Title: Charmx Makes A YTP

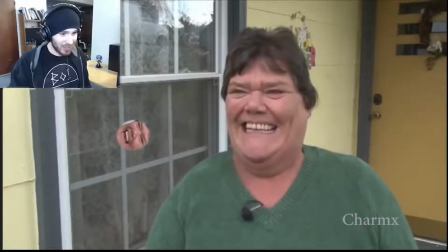silly. Should I have like a burping sound effect or something? Maybe we can get the burping sound effect in here.
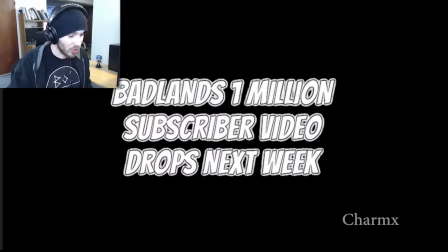All right, so I went and I got a burping sound effect, and it's actually of Badlands Chugs, who's a YouTuber who just drinks like crazy amounts of soda for some reason.
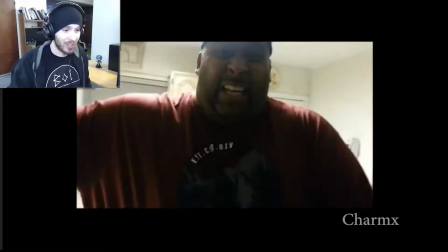All right, here we go, listen to this.
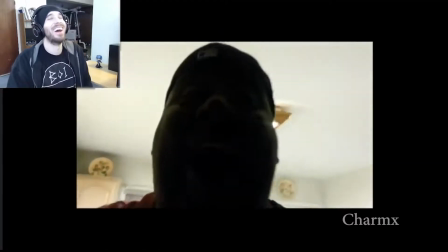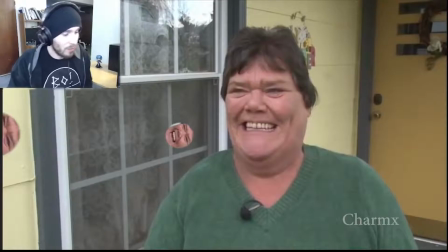Insert that there. All right, so I'm gonna have it. So da, da, da, da.
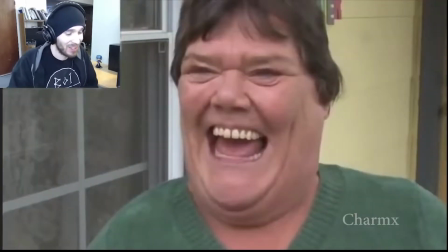And I'll zoom back in and do the burp like this.
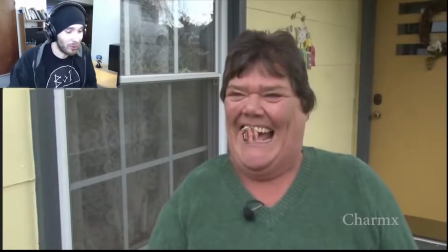Now, question is, how long do I want to have the burp for? Do I want to have it like the full freaking 10 seconds, which is I think too much. I think after a while, you know, the funniest is like, yeah, we get it. She friggin' burps. Who cares? I think, you know, it's funny, but at the same time, you know, you don't want to overstay your welcome. All right, total side note.
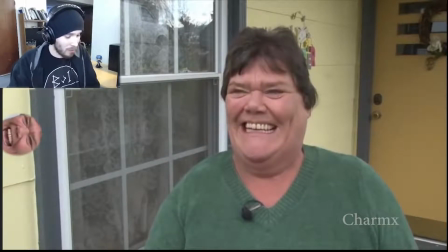What if I were to color these yellow? Like, you know, in the, in Pac-Man, they're yellow, like the little dots that he eats. All right, here's one of them colored yellow. I'll just copy and paste this onto the other ones, I guess.
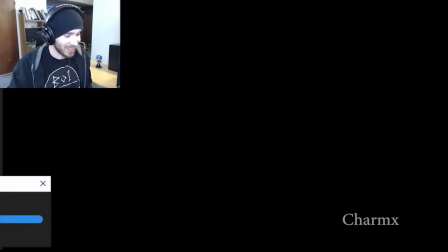So stupid. Oh my goodness. I guess it's so fun making this. All right, so after that, I think I want to go back and do another with her tongue.
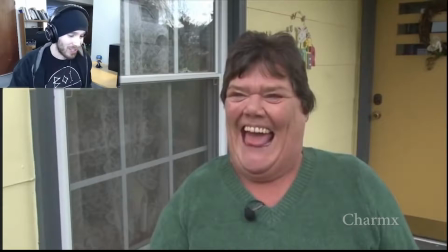Oh, I have so much fun doing this kind of crap. It's so dumb, but it's so fun.
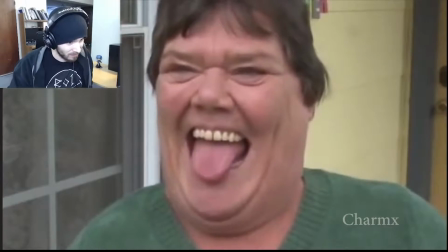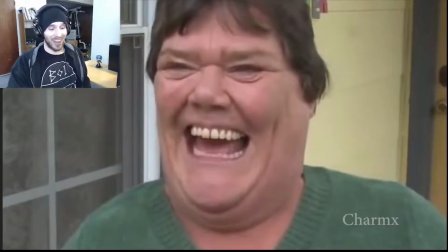Okay, look at this. Look at this. Look at this crap. This is so funny. I freaking love this.
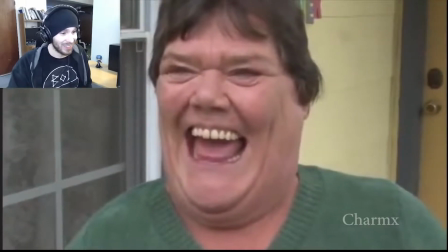my goodness.
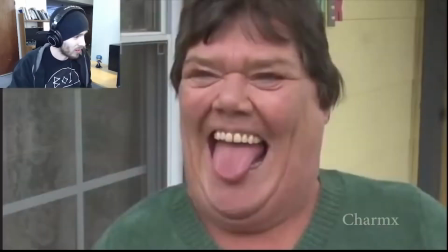Oh my goodness. All right, I want to get another Gordon Ramsay sound effect in here.
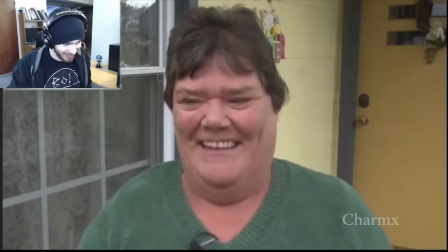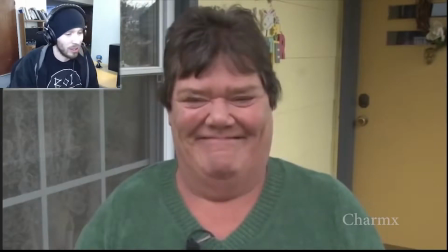This is what I mean by, you know, you can take a little bit and just go crazy with it.
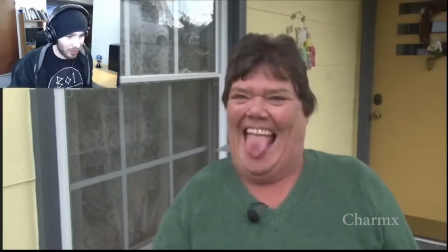Like, this little bit is such a gold mine. I'm gonna do another edit here. After she does that, like, it's gonna go back to the original one. And then it's gonna go back and do another, but I'm gonna have a whole bunch of faces everywhere.
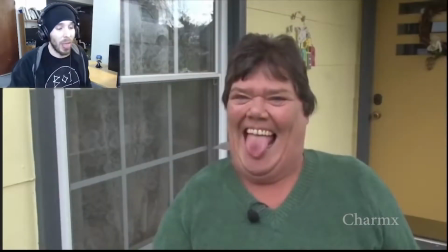I have so much fun with this. Okay, so instead of doing another, I'm gonna actually just zoom in,
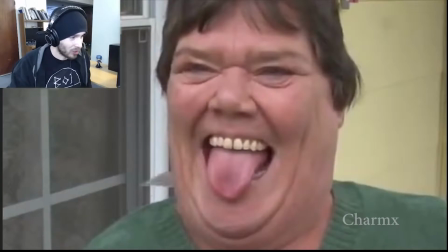and I'll put her tongue, like, over top of her eyes. So, like, I'll get this, I'll move it up here. Just copy and paste that bad boy, and get it moved over here.
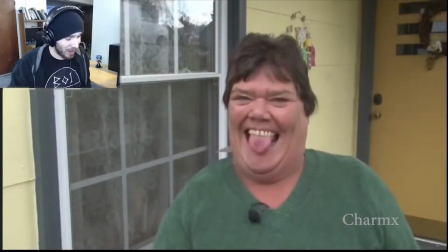So it's like, you're not gonna expect that, right?
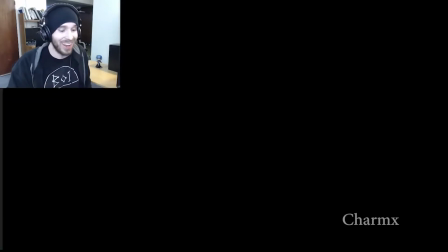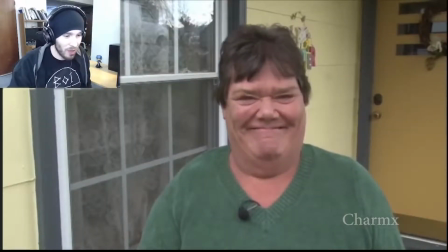Insane, I love it. And I want to do another wiggle. I want to do another wiggle.
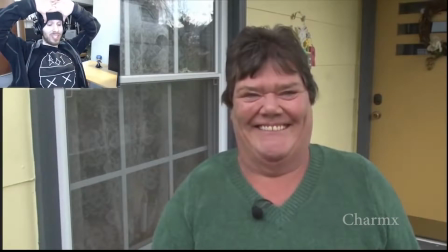I have to go to the washroom really bad, and I'm gonna stop recording soon. But I want to do one more edit.
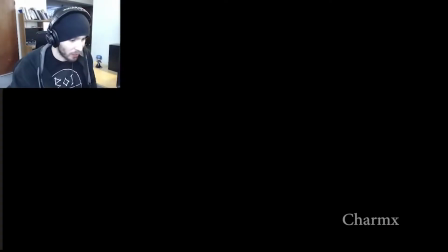All right, so I got another one of her making that weird face, and with the tongue going.
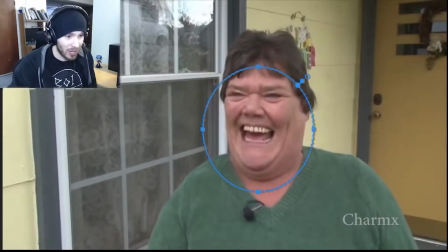And I'm just going to, I'm gonna take her tongue doing that. I'll just take it over here. I'll bring that over here, maybe. Oh my goodness, it's so silly.
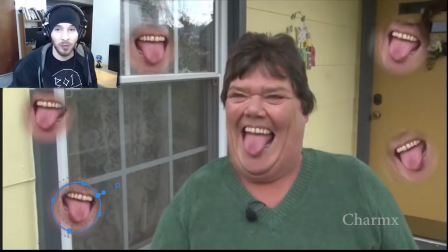It's so friggin' silly. I was originally intending to upload this video, or the YouTube poop that I'm currently making, or whatever this is. I was planning on uploading it at the end of the month, but I figure it's basically done.
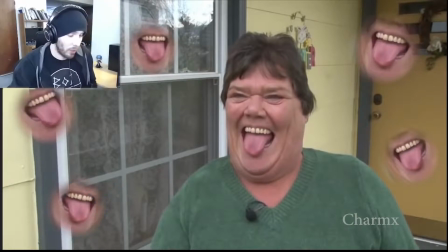I might as well just upload it today instead. Alright, here we go. I think it's done. So yes, I will be actually uploading this video on Charmx 3, so go check that out if you want to see the full version, you know?
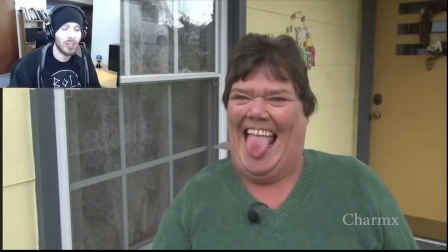Alright, so anyway, I'll just show you what I just edited now.
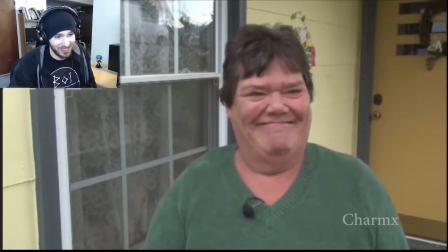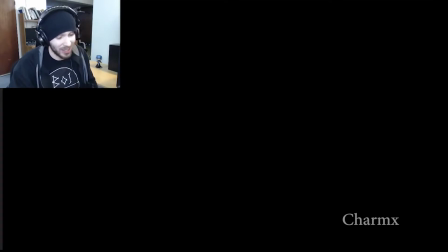All right, I don't know, should I react to the entire thing? All right, you know what, I'm gonna react to the entire thing here. Make sure you go check it out on Charmx 3, though. But, yeah, anyway, here we go.
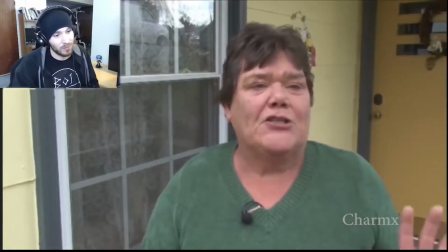I said, Helen, I shot my husband. I'm cleaning up the mess.
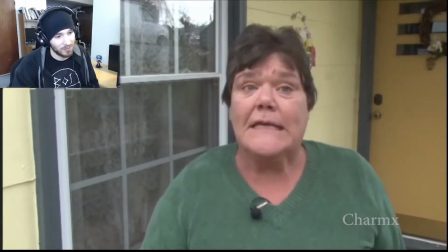Let's go bury him in Blackwater. Next thing I knew, there was law everywhere.
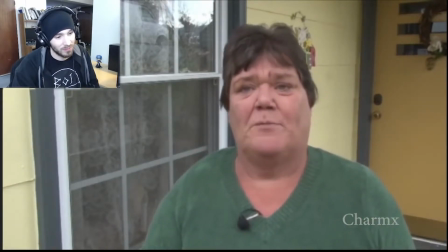Be careful on the April Fool's jokes.